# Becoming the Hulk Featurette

One of my criteria in the beginning was when they said that Hulk was going to be largely a digital creation, was I said, well, if there's no way for me to play Hulk, then it's not really that interesting.
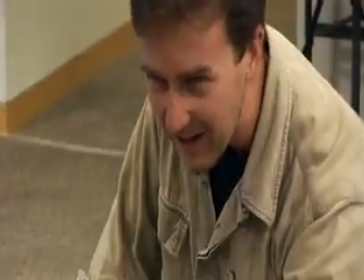Because as an actor, that's what sort of makes it complex. And you make that cutback, like he has a, you know, for the first time,
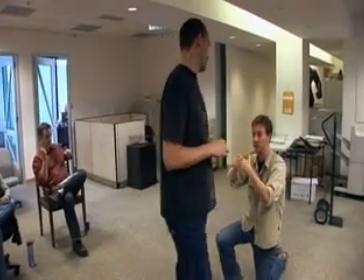like you're seeing Banner and Hulk starting to fuse a little bit, and you can see him go, like I think that's like a cheer moment. Edward likes things that aren't necessarily just on the surface. He likes to go deeper. He likes to find things that are mythic.
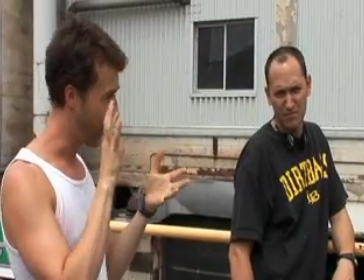He has a very, very hard time focusing on what it is that's coming at him,
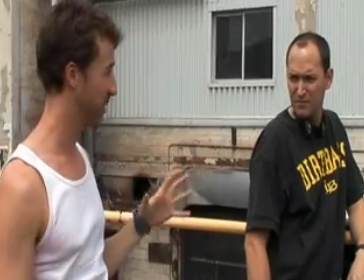and it always seems in some ways worse than it even is. Once he bought into doing this movie, and once he got on this movie, he invested himself so heavily that it's been an extraordinary experience for us.
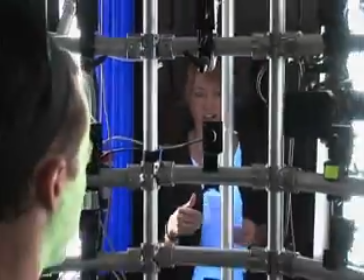I can just keep going as long as you can. Oh, yeah, let's just do it. Okay.
The technology's come a long way,
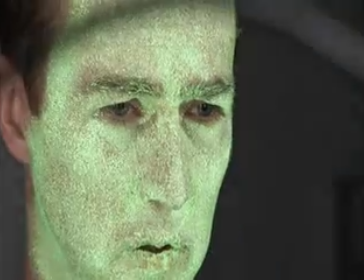And there are ways now to be able to literally act the emotional nuances of Hulk and actually do the acting,
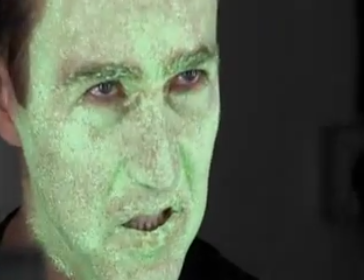both the physical movements, but also even a very nuanced kind of work,
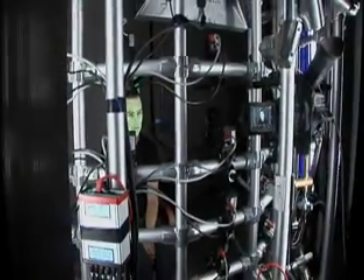even on his face. We invested in the MOVA technology because it gave us a very dense map of
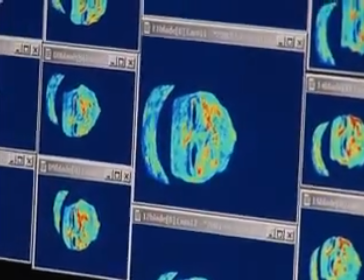the facial muscle system and gave us a lot of detail in how an actor's face moves.
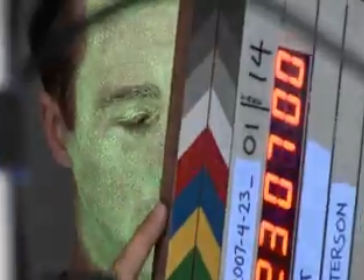Speed. And action.
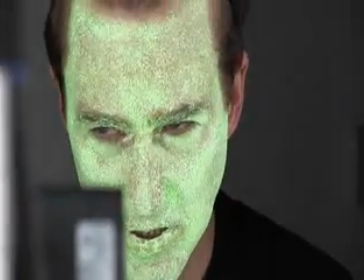Mova Contour Reality Capture allows us to capture flexible surfaces like the face in 3D and with a high degree of precision down to about a tenth of a millimeter.
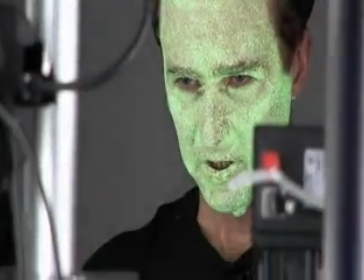So what we can then do is have Edward Norton's performance for the Incredible Hulk be exactly captured as he did it. And then the visual effects people can go and take that and stretch out his face and extend all the different sizes and whatever else they want to do and make him into the Incredible Hulk. It's all of those subtleties that make the difference between a CG character and a human.
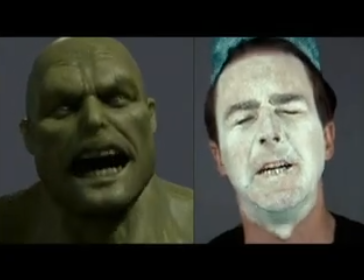So the more of that that we get from our actors, the less we have to keyframe once again.
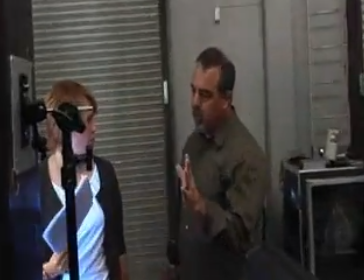The more organic it'll look, the more you'll believe in the characters.
Could we do one where we go from angry and then maybe to curious?
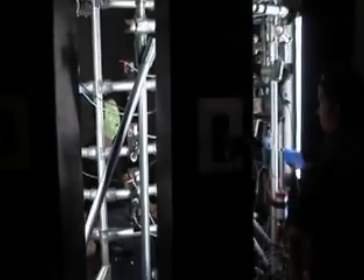So that technology is going to help us create a real organic movement to their facial performance. What has been done before with motion capture is there's been dots put on the face, either little markers or, you know, painted dots. And you get very little information, just a few spots, you know, maybe 200 spots on the face.
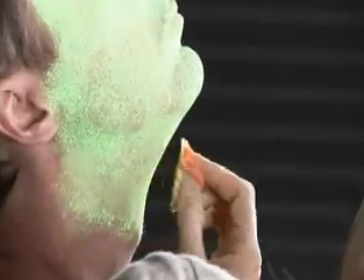What we do is we actually sponge on a phosphorescent makeup, and you get this random pattern that glows in the dark.
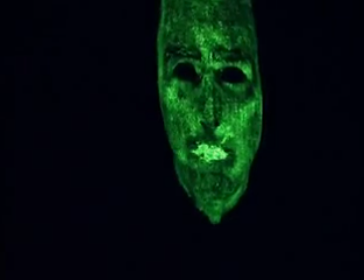And that glow from the phosphorescent makeup has a random pattern all around the face because it was sponged on.
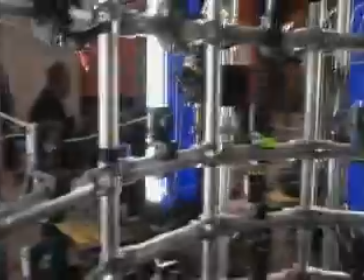So one camera sees a random pattern, another camera sees the same random pattern, they triangulate, and that gives us the 3D surface.
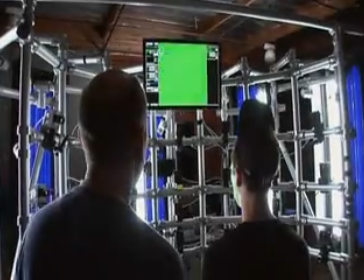It's almost like we're barcoding every millimeter of his face, and that's never been possible before.
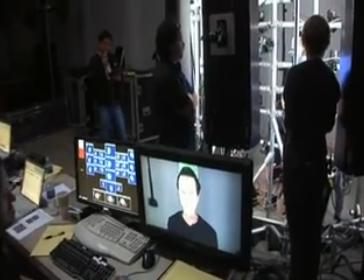I mean, literally, a year ago, there was no technology that was available to make that possible. And in the end, I think we got a pretty nice Hulk. He's a bit more of a street brawler. He's less bright green.
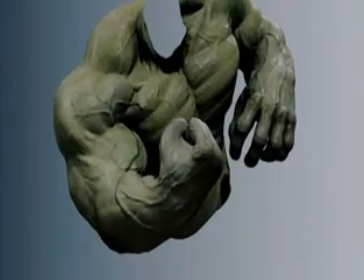The stuff that our guys did with the muscles and the skin, the translucency and the veins, and it makes these shots just sing in terms of realism.
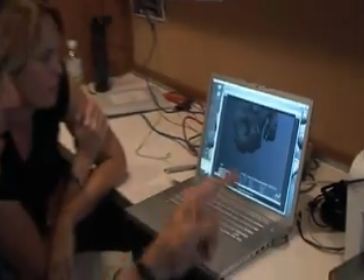It's really fantastic stuff.
Perfect. Bane's come up. That's what I was doing last night.
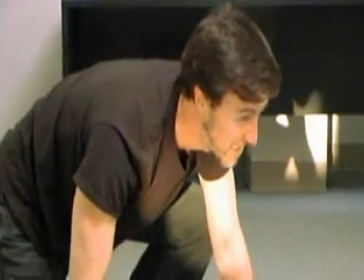You see him looking and you see him go...
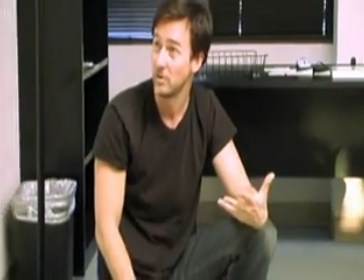You know what I mean? Like you actually see him, you see Banner fight for control. We also frankly just did something much more lo-fi, which was video reference,
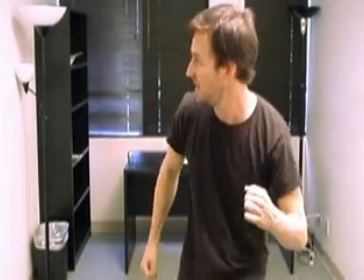just me acting out the creature's moments just in a video camera so that the animators can reference it, which is very lo-fi,
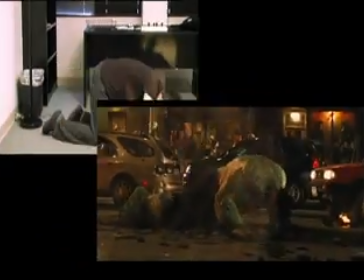you know, just literally them being able to look at it and use what you're doing as a reference for the animation.
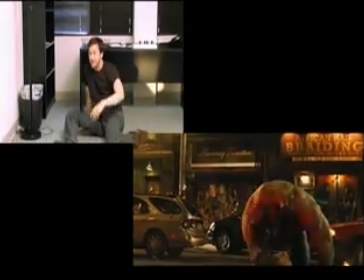You know, that kind of thing. It's lots of trial and error. We tried, it didn't work, then we tried again, it didn't work, just the texture, did this, like, until the last minute.